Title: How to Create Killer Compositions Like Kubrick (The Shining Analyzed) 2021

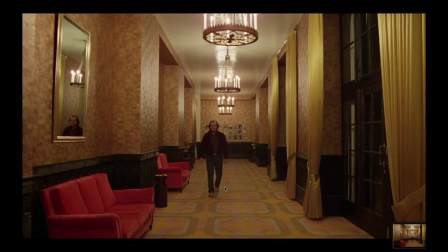1235s
As Jack's walking down this hallway, you can see the reflection of him in the mirrors on the wall on the left side here.
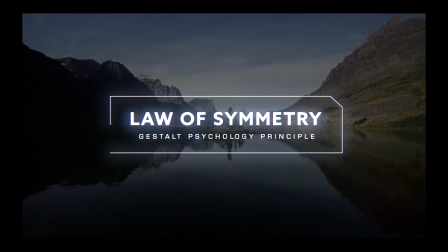1241s
Very spooky feeling. This is adheres to the law of symmetry. Mirrored lake, really cool shot.
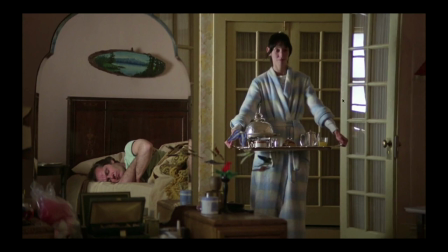1247s
It's another cool mirror shot. Split down the middle, nice counterpart, colors, lots of stuff.
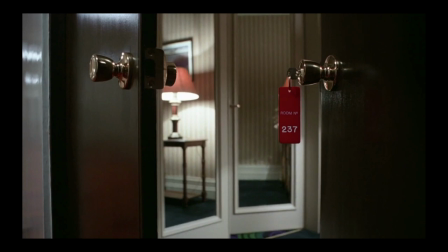1252s
Another mirror shot here with room 237. This is a good mirror shot right here.
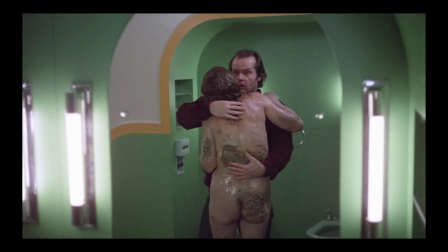1257s
See the reflection on the right? This one's gross. Classic mirror shot, another one, very cool stuff.
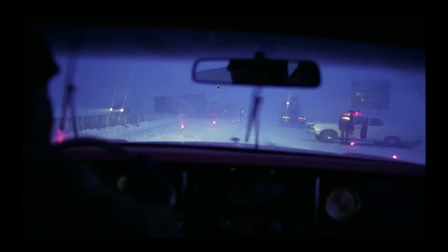1263s
You got the rear view mirror on this one. This one, which reveals what red rum means, murder.
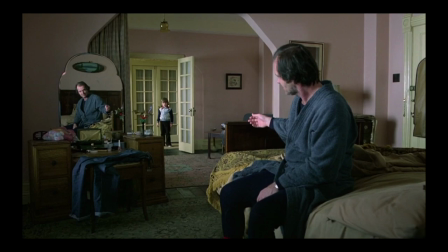1268s
So you can see how the mirrors play a huge part, as well as the colors of red, everything.
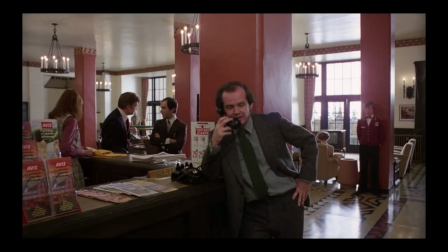1274s
This one is separated shapes. You can see how all the characters are separated. We can see even this guy on the left in the background. This woman sitting in the chair, she's separated. This guy standing here, he's separated. So very cool shot. Everything's organized. Separated shapes here. You can see each character clearly.
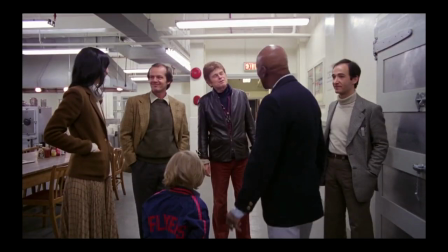1290s
And then this one I told you about. Everybody's separated pretty well. And then the last one is figure-ground relationship.
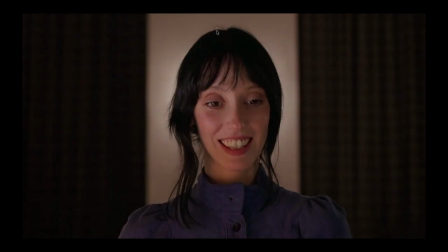1297s
So this is a really important technique where you just want the figure to fit into the background nicely. So this is a classic shot where she's got dark hair and then they find the pocket of light space to portray her subject nicely.
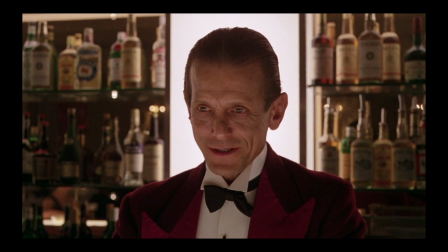1310s
There's no visual confusion. Same with this one, they find the pocket. So this is planned. It's not just happenstance that he's just standing in the perfect spot, you know.
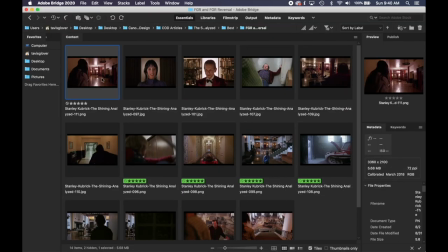1317s
Another interesting thing is, you know, figure-ground relationship. The abbreviation for that is FGR.
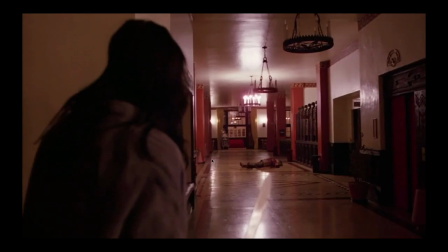1322s
So I call this one FGR reversal, where you're actually focused on the background and the foreground is blurred, right? They still have to play together. They still have to tie together, but the interest is focused on the background instead of the foreground in most cases. So this is a really cool shot where she's blurred out, but she's focusing on what is happening in the background.
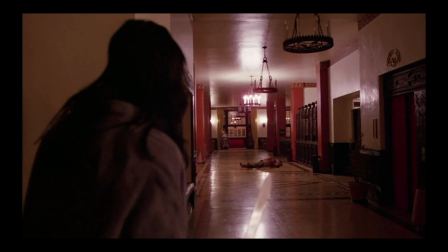1342s
Kind of gives us her perspective, what she's seeing, and puts us in her shoes. Especially the way Kubrick gets really close to the actor.
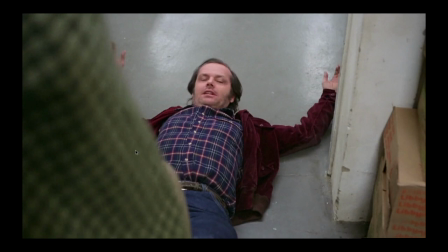1349s
See how close we are to her? She's all blurred out. We're up pretty much on her sleeve, and we're seeing her drag Jack in there.
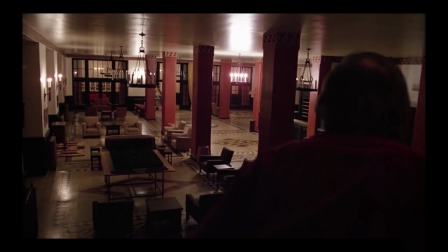1355s
We see that in a lot of shots where it just kind of puts us in their shoes. So you can do that with photography too. You can do that in your paintings. Doesn't matter, but it's definitely a cool effect and puts us more into their character.
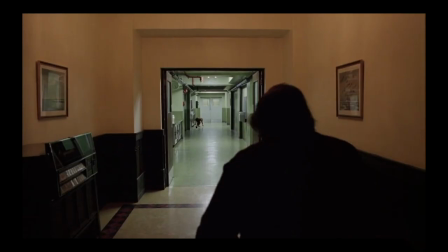1367s
This one's a really cool shot where Danny's coming out of hiding and he's about to run away from Jack.
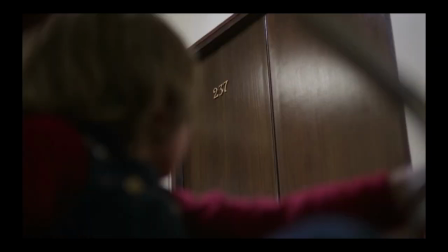1372s
This one, really cool shot. It's putting us in their shoes, this creepy shot.
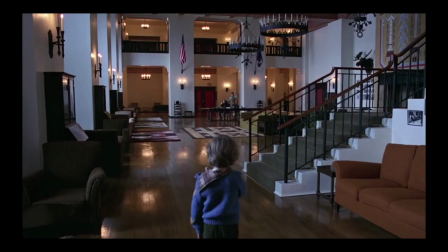1377s
The girls standing there. Another really cool FGR reversal where Danny's blurred out, but they're focused on Wendy and Jack.
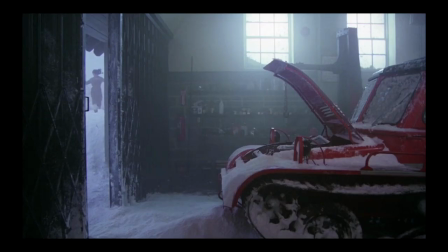1384s
This one's a really cool figure ground relationship shot where they're focused on this snow cat, but they have this little pocket of white space and we see the silhouette of her running within it.
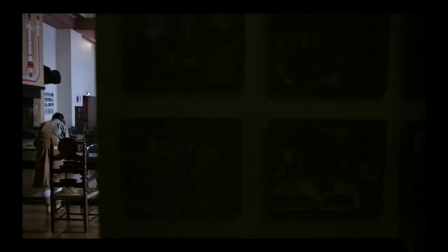1394s
Very cool shot. Another cool one where he creeps around the corner here and he's blurred out, but we're focused on Wendy.
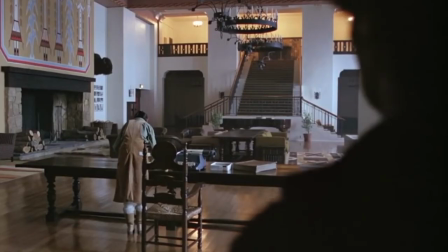1401s
Really cool, creepy shot.
How do you like it?
That's what he says.
How do you like it?
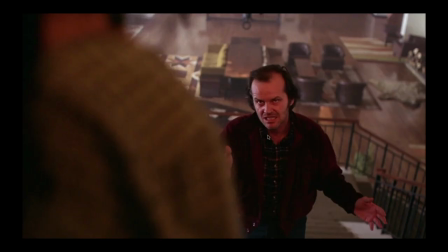1410s
I've seen this so many times that, and I view Jack as a slacker, loser, nobody that abuses his wife verbally and abuses his son physically.
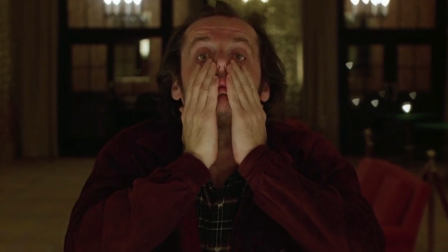1419s
And he's just a big loser, goofs around. He's a drunk. And I've seen this so many times that that's kind of the psychology of this character.
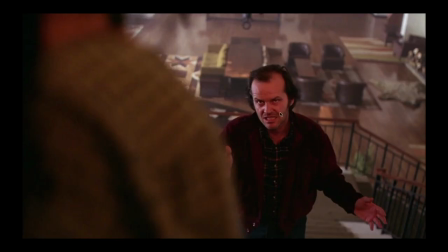1426s
He's just kind of a big loser. And he fails with Grady. Grady's the ghost.
You, married man, are you, Mr. Grady?
He's bested by his wife and his son. He's such a loser, he can't even outwit and kill his family the way Grady wants him to.
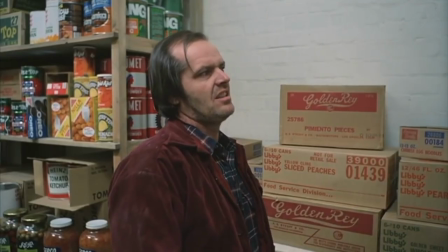1441s
So he begs and cowers to Grady, and he fails at that.
Just give me one more chance to prove it, Mr. Grady.
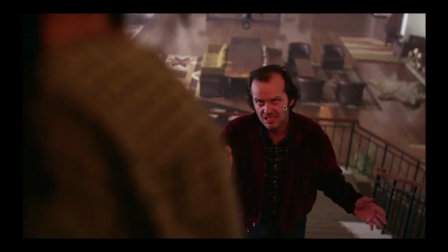1448s That's all I ask.
He's outsmarted by Danny in the maze. That's how kind of dumb he is.
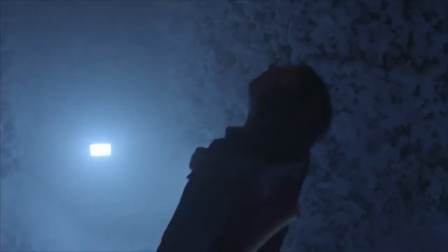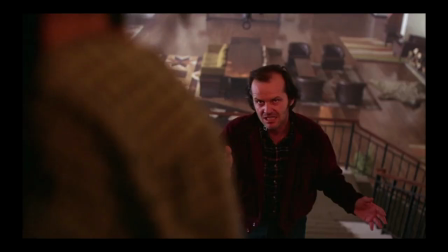1462s
He's a really shallow person, but that's my take on him. But he plays this character amazingly with his facial expressions and the dialogue and the actions that he takes. All ties into his perfect character. So we see right here, we're really close to her.
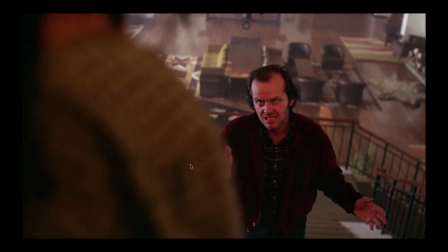1476s
Nice figure-ground relationship reversal there. basically like we're in her shoes. Another cool shot. So those are all figure and relationship reversals.
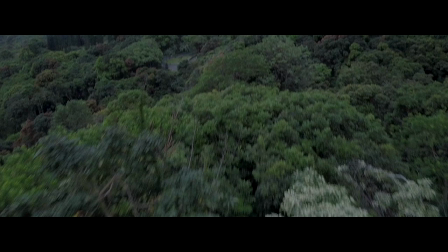1483s
We pretty much covered everything.